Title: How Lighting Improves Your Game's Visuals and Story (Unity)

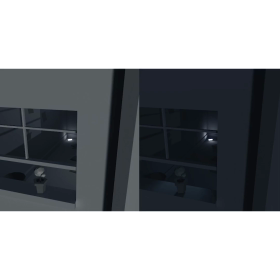A lot of indie developers tend to make games that look like this, but they don't have to. Understanding lighting can be a game-changer in defining the look and feel of a game when you treat every frame like a painting.
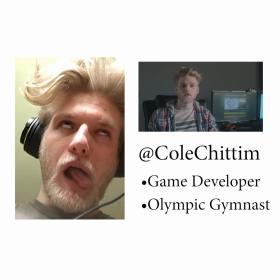Hi, I'm Cole, I have nothing qualifying me to say anything but I'm going to talk at you for a few minutes about lighting and hope that it's at least alright.
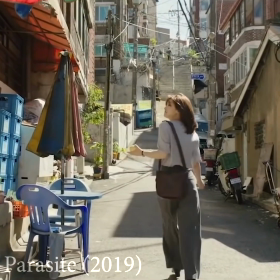Let's back up for a second and talk about film. Most filmmakers have figured out an individual medium you should always show, not tell.
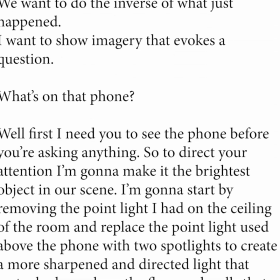Why waste your audience's time hitting them with paragraphs of text when I can hit you with one image that conveys the story in seconds while remaining impactful?
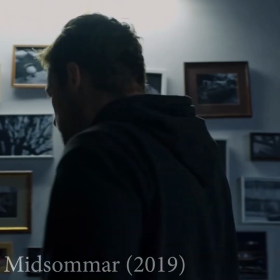However, now how you show your subject is the most important component in conveying your story.
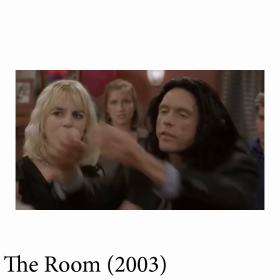So you may have the most tragic and impactful scene, but showing that tragic scene take place in a well-lit, overly complicated and distracting room is gonna take away from what you're trying to really say.
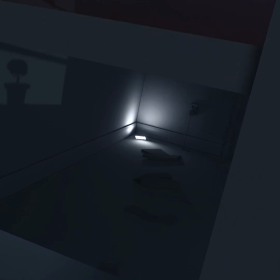It's not gonna hit you as hard as a scene that's dramatically lit and draws your attention to what matters. Typically. But what does it look like to dramatically light something?
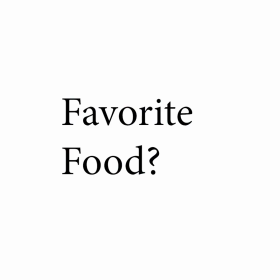Well let's back up again. What's your favorite food? What's your favorite place? How would you describe home? What's your favorite color?
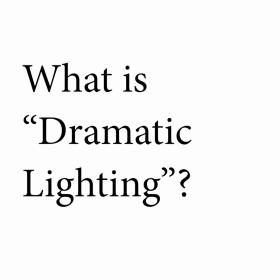Chances are I evoked some sort of imagery in your mind, so when I ask what does it look like to dramatically light something, we want to do the inverse of what just happened.
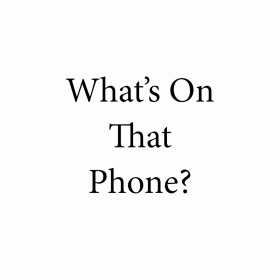I want to show imagery that evokes a question. What's on that phone? Well, first I need you to see the phone before you ask anything.
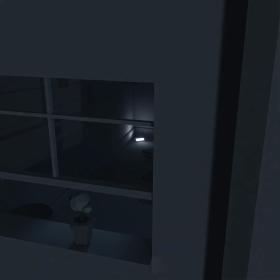So to direct your attention I'm going to make the brightest object I'm seeing in the phone. I'm going to start by removing the point light I had on the ceiling of the room and replace the point light above the phone with two spotlights to create a more sharpened and directed light that casts shadows along the floor and the walls that direct you towards the phone.
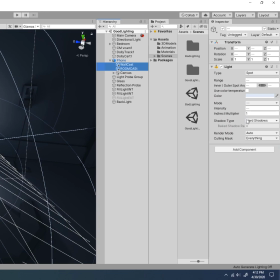on the phone itself as our key light as they illuminate our subject. I'm going to set these to be hard shadowed as well in contrast to the softer shadows from our directional light outside as this is a harsh bright light.
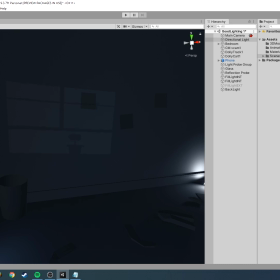Next I'm going to angle our directional light differently so the shadows are more angled towards the phone's general direction.
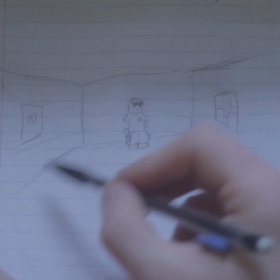Having lines in your scene that direct the viewer's eye is a technique I actually learned in drawing but can be applied to 3D geometry as well.
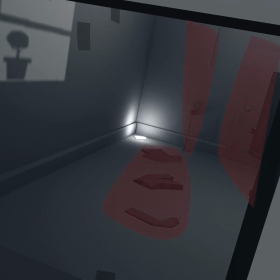And your shadows should be treated in the same way as any of your other geometry. Always consider your geometry's purpose, just like in storytelling keeping any sort of unnecessary details detracts from your overall picture. Okay, now I've got you looking at the phone, but how do I want you to feel about it? Questioning? Intrigued?
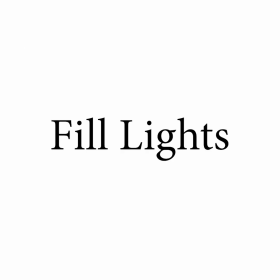Maybe even a little concerned? We can achieve this by adding some fill lights. Fill lights are used to fill in the shadows left by our key lights.
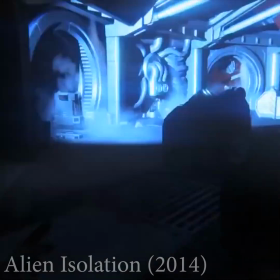You don't always need fill lights, especially if you want to leave more of your subject in shadow. By keeping things in the dark we keep the player in the dark, making them feel questioning or unnerved.
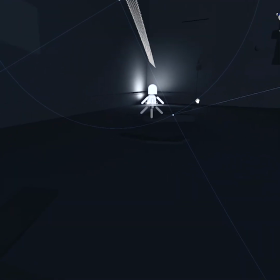So we're going to make my fill lights here very dim, but just bright enough to highlight some of the geometry to tell us about our environment and to resemble as if the light is bouncing in the scene like in real life. Finally, to reinforce the power of our phone's light, I'm going to use what's called backlight on the plant sitting on the sill.
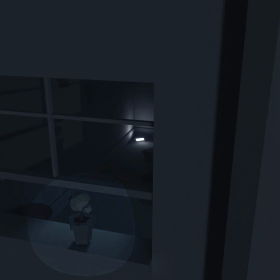This extra light really highlights the power of our phone's light by emulating it reaching the plant in the sill as well as creates a contrast from the outside world and what's going on inside and draws our eye into the scene.
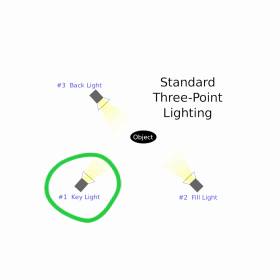These three types of light are what make up what's called the three point lighting system, a key to light our subject, a fill to soften the key's shadowing, and a backlight to pop our subject from the background.
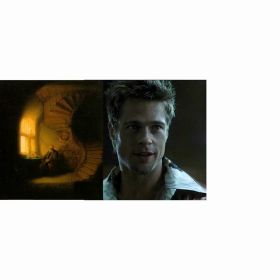This is the most simple and commonly used lighting system across all mediums as it's tried and tested and just works.
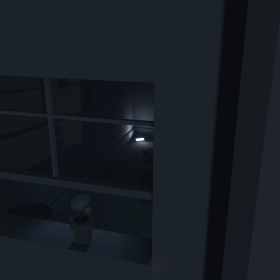of made I didn't necessarily follow this exact structure, I didn't use a backlight on our subject, but instead used it to help distinguish the foreground from the background of our scene and draw our attention to the background.
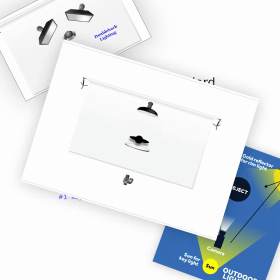Don't be afraid to play around, the three point lighting system is not the end all be all of lighting, not even close, but it's a great jumping off point to start bringing your scenes to life,
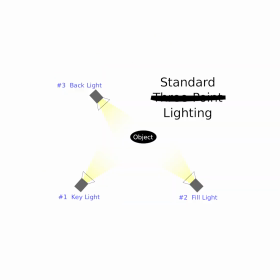but it's up to you to tell your story. Don't feel like you need to stick to what's worked before.
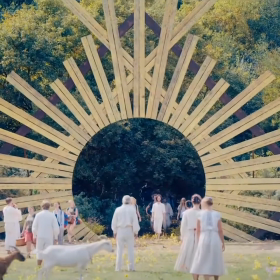The horror movie Midsommar was one of my favorite movies that came out last year and is also one of the most unsettling, but it takes place almost entirely in brightly lit, big open fields.
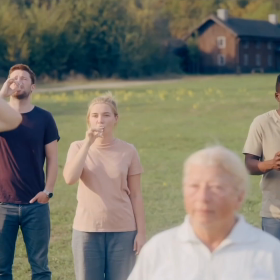Not what you would typically think of for a horror movie, much less a movie about unraveling mystery and relationships.
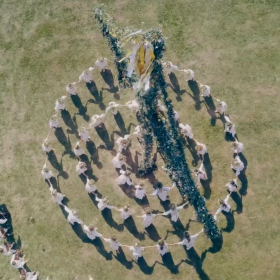Yet, its visuals and story have sat with me since I watched it, and it's been months. Because there isn't some magical formula, tradition, or practice that tells stories.
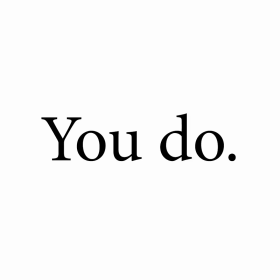You do. So, experiment, watch some movies, and stay lit.
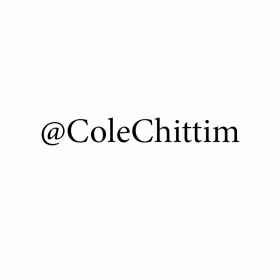If you want to support me you can subscribe to my channel or go follow me on twitter as well as wishlist my game JellyBrawl on steam, that really helps.
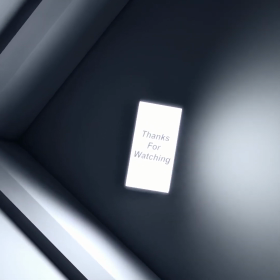Otherwise I'll see you next time when I tell you how to handcraft a nuclear reactor. Love you. Bye.